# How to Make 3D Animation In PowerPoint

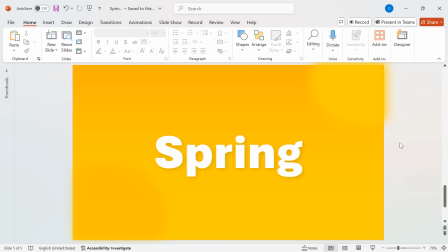With this, our title stands out beautifully, adding depth and a sleek, professional touch. Now, let's add a powerful punchline to complement our design. Go to Shapes, select the text box, and place it on the slide. Type your punchline text and set the font size to 24.
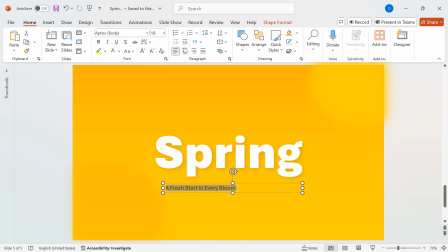Choose Aptus Mono as the font family for a clean and modern look. Next, let's style the text.
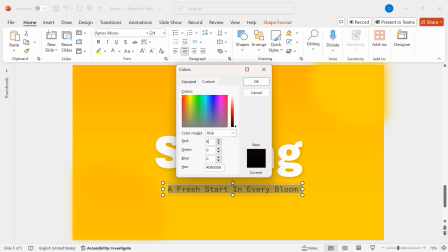Open more colors, go to the Custom tab, and set the RGB values to Red 82, Green 58, Blue 14.
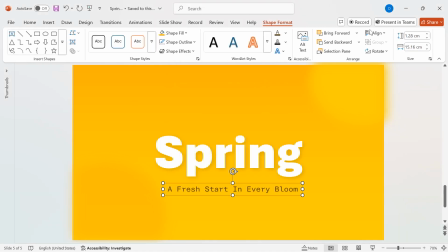To perfectly align the text, go to Shape Format, click on Align, then select Align Center and Align Middle. Adjust the position as needed for the best visual balance. Now, let's add a short description.
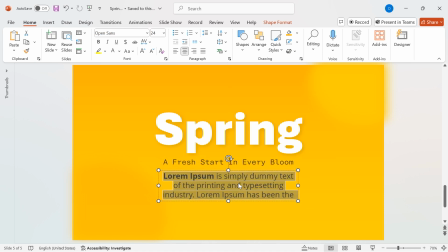Duplicate the punchline text by holding Ctrl and dragging it down. Update the text with a short description and change the font to Aptis Display. Set the font size to 18,
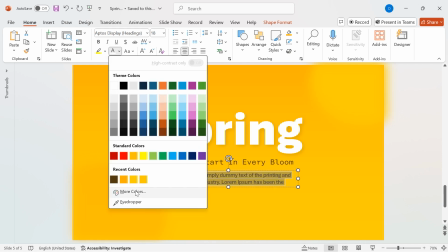and update the color by going to More Colors, Custom tab,
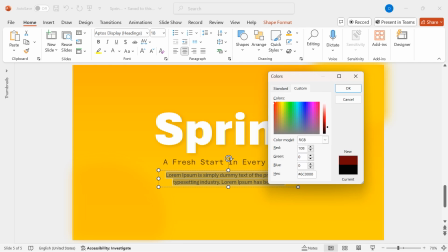then set RGB values to Red 108, Green 76, Blue 18.
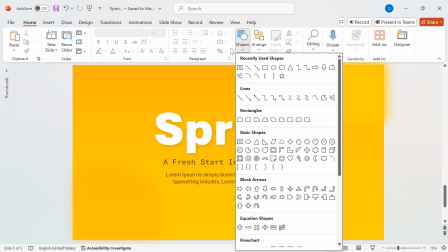Now, let's add a button to complete the design. Go to Shapes and select a rounded rectangle.
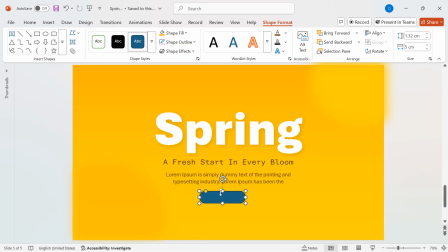Drag the corner handles to increase the curve for a smoother look. Remove the outline by selecting No Outline under Shape Outline. Change the Shape Fill to White for Contrast.
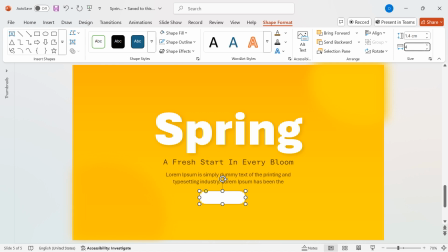Set the height to 1.4 cm and the width to 4.9 cm for a well-proportioned button. Next, duplicate the text and update it with your button label. Increase the font size to 20 for better readability.
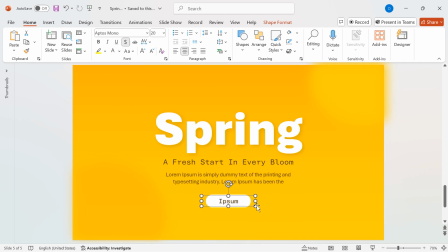Now, let's group the text and button together. Select both elements and press Ctrl plus G to group them. Final adjustments. To ensure perfect alignment, select all elements, go to Shape Format, Group, and Choose Group.
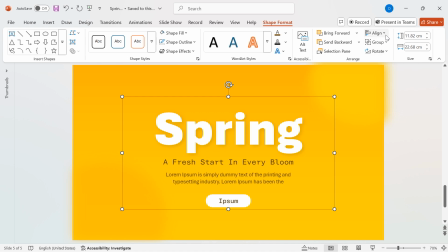Finally, go to Align, Align Center, and Align Middle to position everything perfectly on the slide. And just like that, our design is complete with a sleek punchline, description, and a call-to-action button.
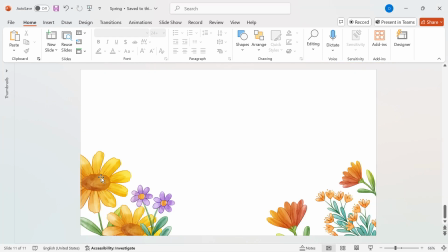Now, let's add some beautiful floral elements to enhance our background. I already have a few flower graphics prepared, but you can use any elements that match your theme. Since my theme is all about spring, I'll be using flower elements to bring the design to life. Simply copy the flowers and paste them onto the slide.
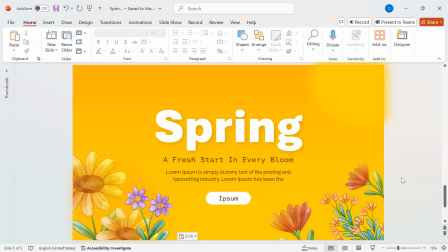By adding these decorative elements, we're making the background more vibrant and engaging, perfectly capturing the essence of spring. Now, it's time to bring our design to life with a stunning 3D butterfly animation. Go to Insert, then click on 3D Models and select Stock 3D Models.
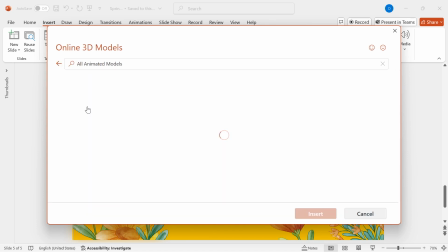From the available options, choose a 3D butterfly and hit Insert to add it to the slide.
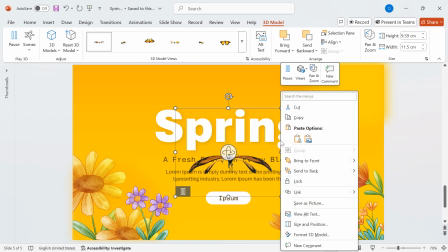Next, let's fine-tune its positioning. Right-click on the butterfly and select Format 3D Model to adjust its rotation.
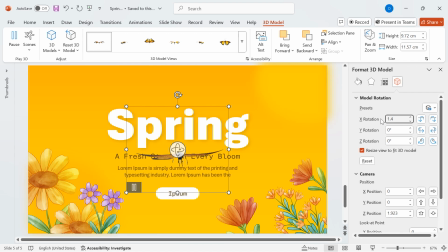Set X Rotation to 1.4. Set Y Rotation to 325. Set Z Rotation to 360. Change Camera Z Position to 1.8. Set the Field of View to 40.
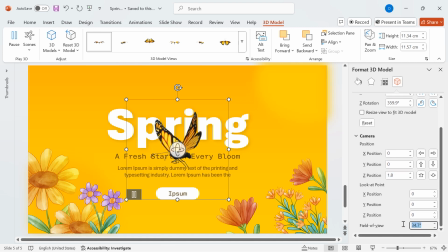For proper scaling, adjust the height to 17 cm and the width to 18 cm to make sure the butterfly blends naturally into the scene.
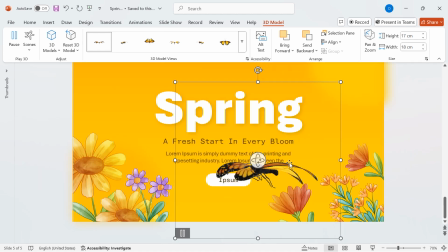Now, let's animate it.
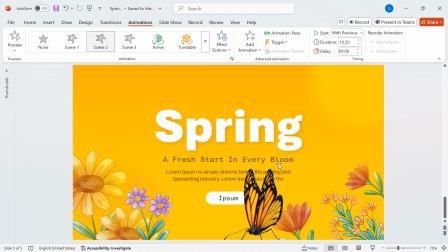Select the butterfly, go to Animations, and apply Scene 2 for a smooth and realistic movement.
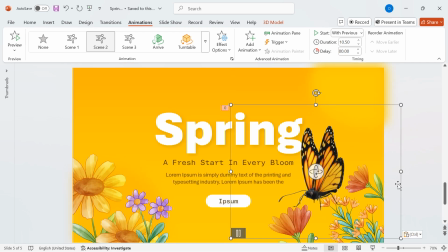Finally, place the butterfly over the flowers, just as shown in the preview, to create a beautiful, natural effect. And there you have it, our 3D animation is now complete, adding a magical touch to our spring-inspired slide.
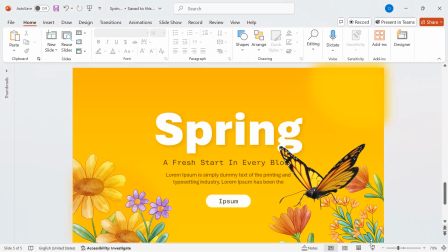Now, let's enhance our background by creating a smooth layered gradient effect with four backgrounds for added depth.
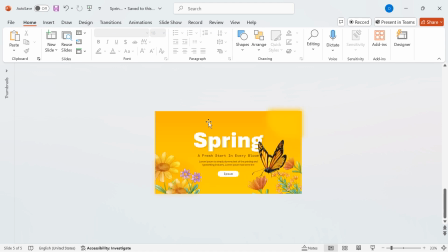First, zoom out the slide to get a better view of the workspace. Duplicate the background gradient shape by holding CTRL and dragging it downward.
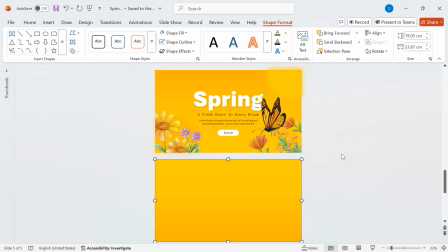Then, go to Shape Format, Rotate, Flip Vertical to create a mirrored effect.
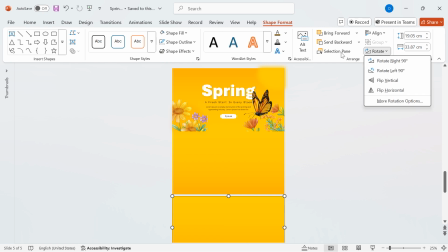Duplicate the shape again, hold Ctrl, and drag it further down. Adjust the rotation for a smooth gradient transition.
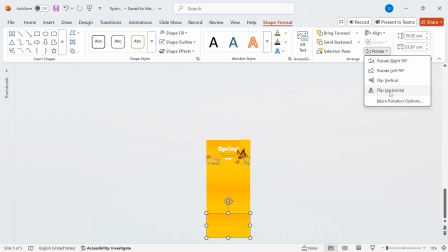Repeat the same process one more time, duplicating and adjusting the fourth shape to complete the layered effect.
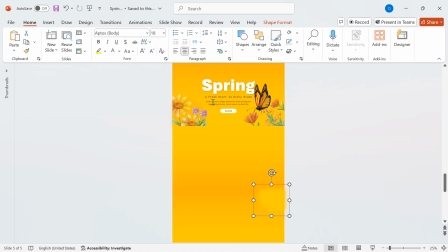Now, let's add a blurred gradient shape to the third background for extra depth. Now, let's add text and flower elements onto the second background.
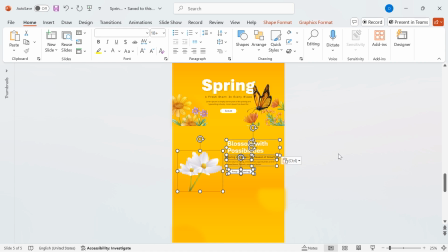To save time, I'll reuse text and flower elements from a previous design, but feel free to add your own custom content to match your theme. Once done, I'll repeat the same process for the other background layers, ensuring a smooth and cohesive design across all elements.
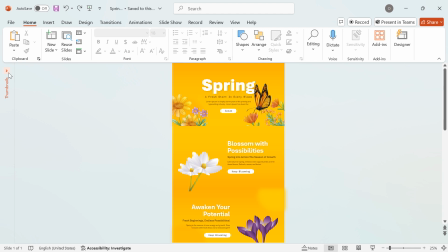First, duplicate the slide to begin the animation sequence.
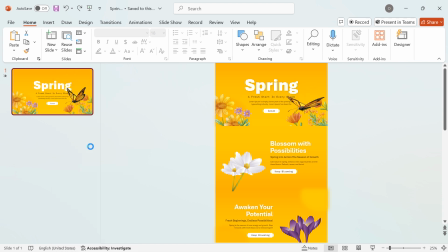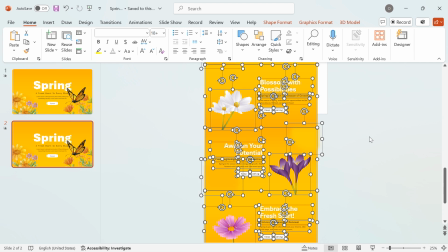Now, select all elements and move them slightly upwards, ensuring that the second background is fully visible on the slide.
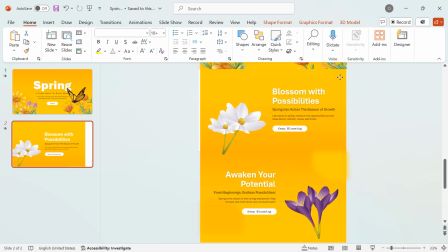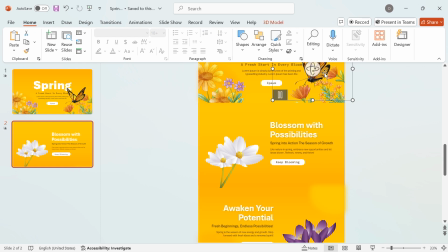Then select the butterfly and reposition it to align with the second background.
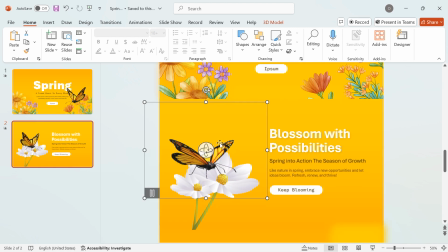Adjust the 3D rotation to make the butterfly look more dynamic. Feel free to tweak the rotation angles to get the perfect perspective.
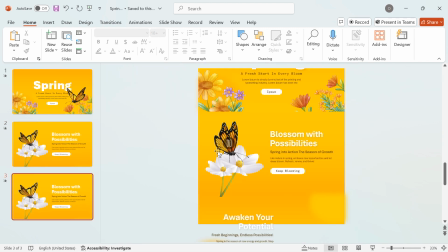Now, duplicate the second slide and repeat the process. Move all elements slightly upwards to reveal the third background completely.
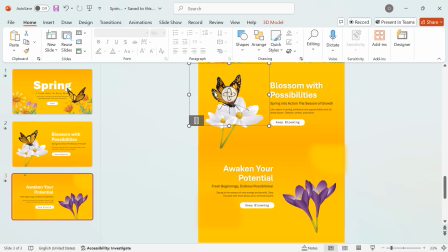Reposition the butterfly to align with the third background and adjust the 3D rotation.
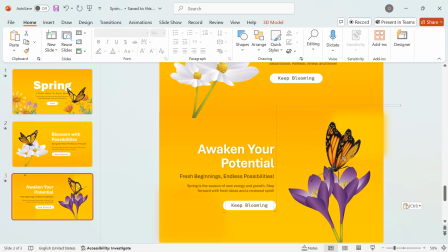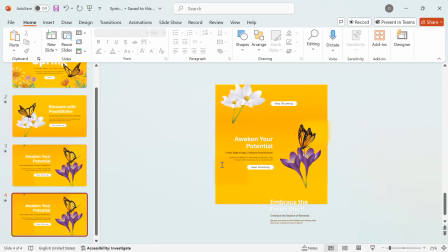Finally, duplicate the third slide and follow the same steps. Move all elements slightly upwards to expose the fourth background.
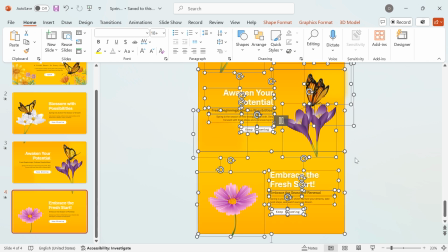Reposition the butterfly once more and adjust its 3D rotation to achieve a smooth, realistic motion.
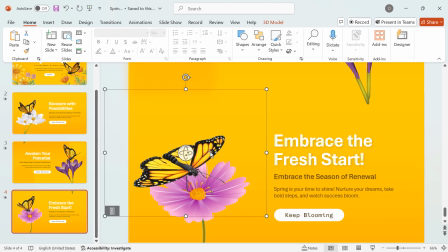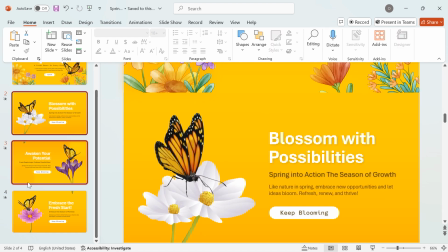Select the second, third, and fourth slides by holding CTRL and clicking on each one.
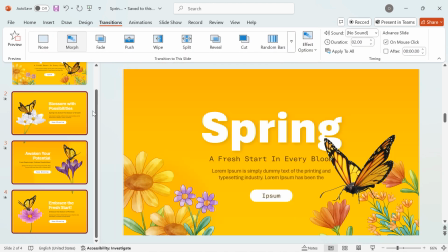Now, go to the Transitions tab and select Morph. And there you have it!
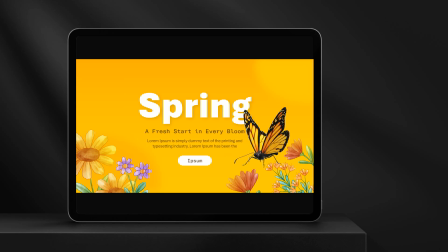A stunning 3D butterfly animation in PowerPoint, created with simple yet powerful techniques.
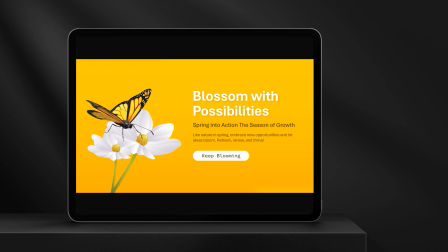With just a few shapes, gradients, and morph transitions, you can bring your presentations to life and impress your audience.
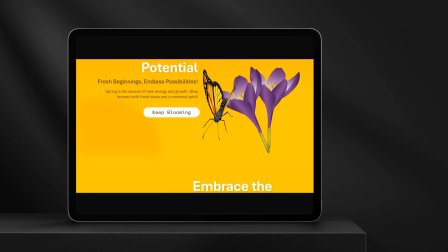If you found this tutorial helpful, don't forget to like, share, and subscribe for more amazing PowerPoint tricks.
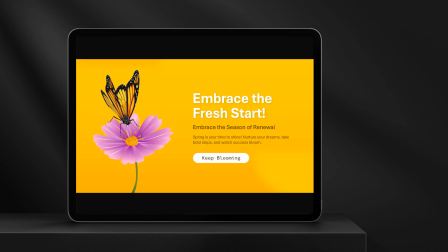Also, let me know in the comments what tutorial you'd like to see next. Thanks for watching, and I'll see you in the next video.